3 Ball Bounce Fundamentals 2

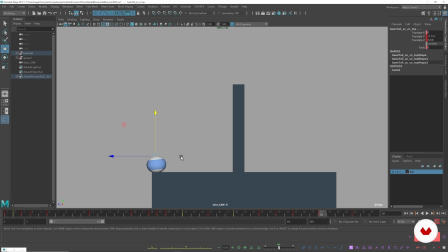10s
This is a peeling motion. A peel is also a big part of the animation principles, and it's not just how something looks, it's also how something moves, a peeling motion. Another animation principle we have here is ease in and out. So we are easing out
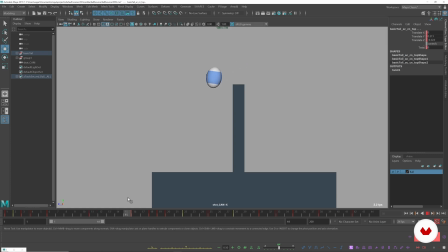28s
and easing into the top and then easing out, falling to the bottom pretty fast.
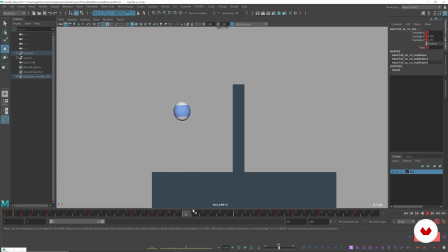One of the things that's going on right now with this bounce is that it feels like a triangle. I want it to feel more like an arc.
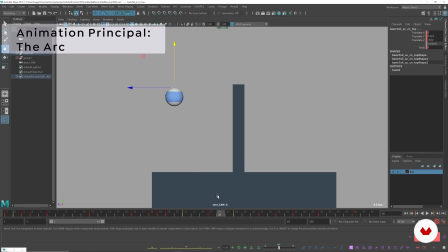60s
Arcs are another animation principle, and we want it to feel not like a jagged line, but more of an arc. This is the control that we were using to translate it around.
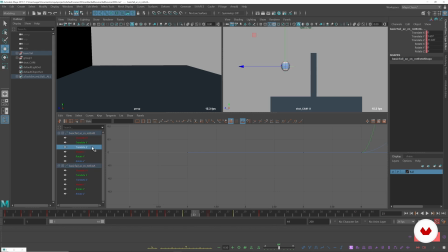76s
So what we're going to do is take this control, go to its translate Z, because it's translate Z, it's going this way. And making sure that this is behaving like we want it to.
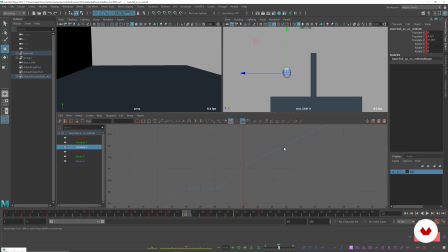93s
So it's actually going fast and trying to hit this point a little sooner. And we can adjust that and bring it back ever so slightly. You see that it's affecting the ball. And now it feels like it's arcing more.
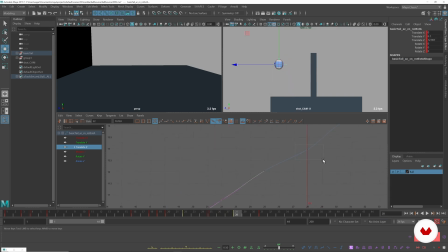111s
And it's the same for this. Let's even just delete this key. Now it feels like an arc.
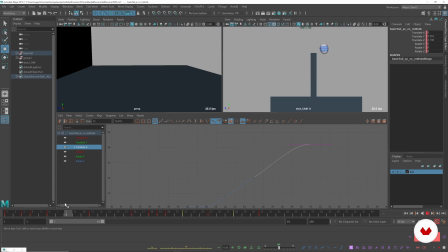130s
And we can do kind of the same thing for the other one. This curve feels a little better.
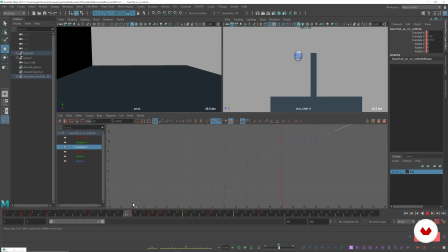145s
It is arcing in the first part, but we need it to arc a little bit more here, so let's delete this. Let's make sure this curve is nice and clean.
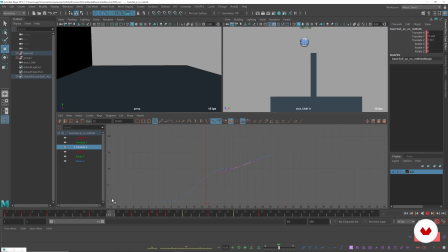161s
So now I think that's too big of an arc, because now it feels like it's going straight down from this point. So what we can do is bring it back.
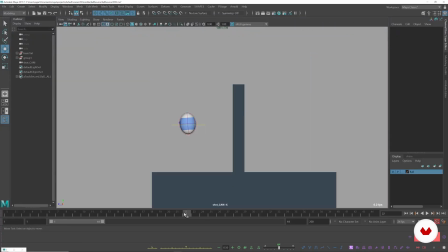175s
So now all we have to do is polish. So when we're polishing, we just have to look at a few things.
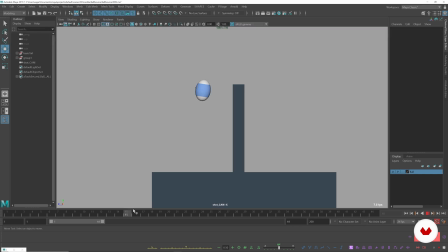188s
We want to look at some timing stuff and some arc stuff and spacing stuff.
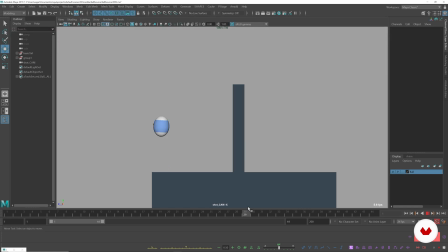204s
We want to see if things are hitting walls, like imaginary walls, right here. The top of the ball hits the wall and then comes back down with even spacing and then eases out kind of weirdly. We don't want that.
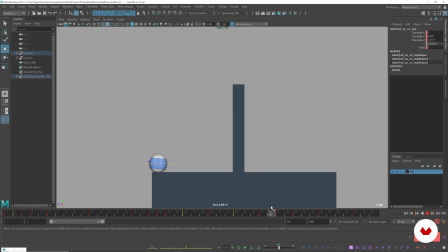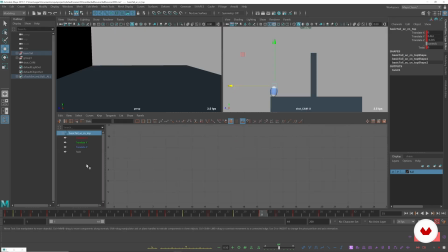230s
We can use the graph editor for this. So it's coming back down, coming in. Let's have it already start going to the left more.